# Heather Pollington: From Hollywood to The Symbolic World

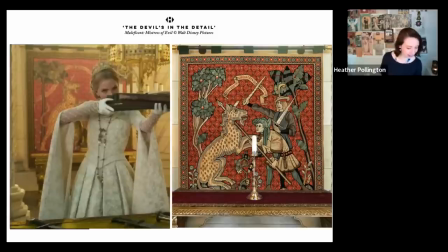34:46 tapestries that were referenced in the animation so there's kind of a nice kind of circular connection there um but yeah the other thing to consider is the costume you know she's there in a white dress so if I'd done a light tapestry wouldn't work so have to do something where you know it's
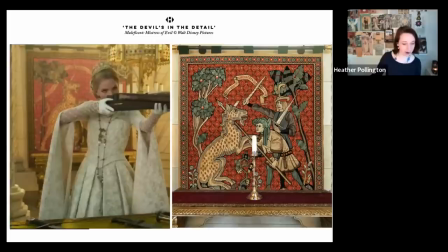35:03 going to complement what she's wearing um
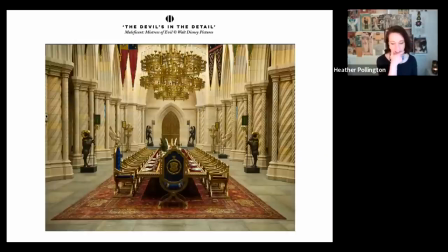35:07 this is a set from Maleficent 2 this is um with studio lights on so this is how you'll never see it in the film but i'm showing it you like this so you can see all the details so basically my department would we were responsible for
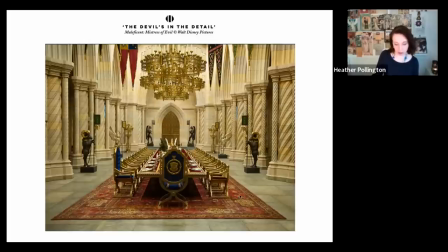35:22 this huge carpet 40 foot uh kind of persian style heraldic carpet we were doing flags we were doing banners we're doing chair backs um plates all sorts it was like a banqueting sequence so we would um have all these elements
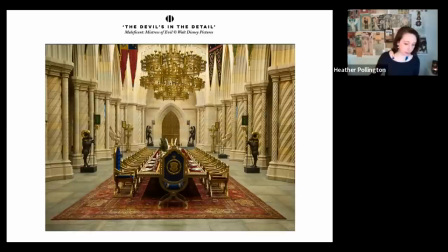35:38 made bespoke um for the sets um and this is a close of
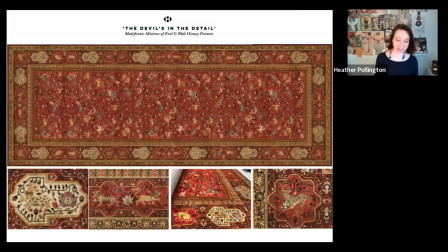35:44 the carpet so um you know a car if something's on the floor it's not just deep background it's not even on the same plane as your camera really right the camera's going this way and the carpet's here so a lot of people will just say you know it doesn't matter just you know
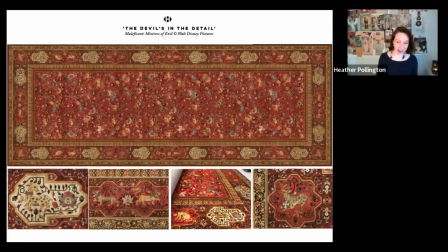36:02 do something do something quick and easy um but I really wanted to draw this as a bit of a challenge so I drew this in a computer we printed it on onto velvet um and I think at this point you're really
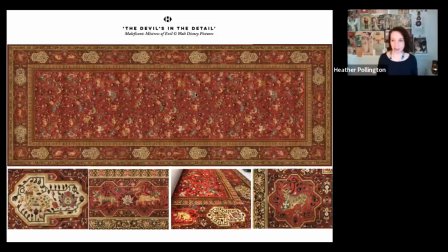36:18 creating something for the crew and the actors it's like I said it's it's not really going to register on screen but what what's lovely is if actors and crew come onto a set and they see the amount of effort that different
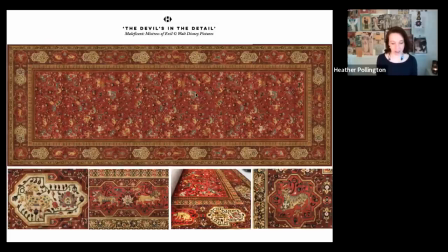36:31 departments have put in you know to different things and um you know it's good for the project if if people invest time in detail i think so the idea is that the animals are all being caught like they're all changed yeah yeah that's right um yeah so yeah
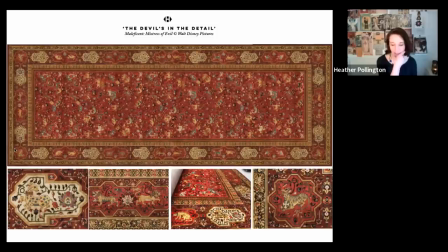36:50 sorry this um i used a heraldic language because we were in a kind of public space and we wanted we wanted to make the point that you know in the narrative the queen is kind of capturing the mythical creatures
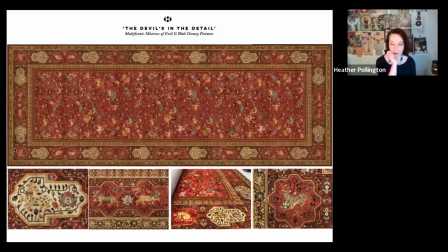37:06 maleficent comes in and it's supposed to be a quite a hostile environment so um i was depicting these animals you know with chains which again is is kind of we've seen all this in in heraldry so again you kind of select
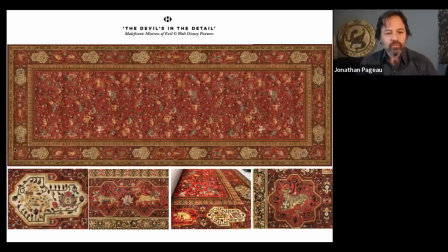37:18 from heraldry the thing that suits your story um and uh i'll zoom in on it if i can you can just see
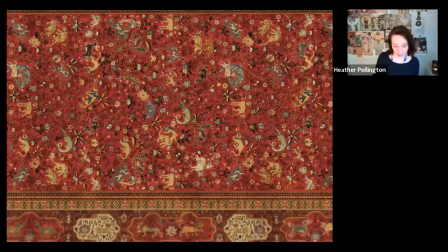37:26 oh yeah like how many how many little pieces there um so
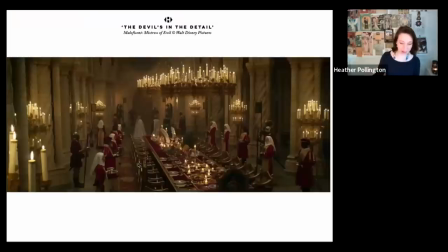37:36 and this is this is the scene with that carpet so you can see really how much is registering not not much yeah you know the other element of what we do is you can make something and then the lighting department come along and you know completely change the way that something looks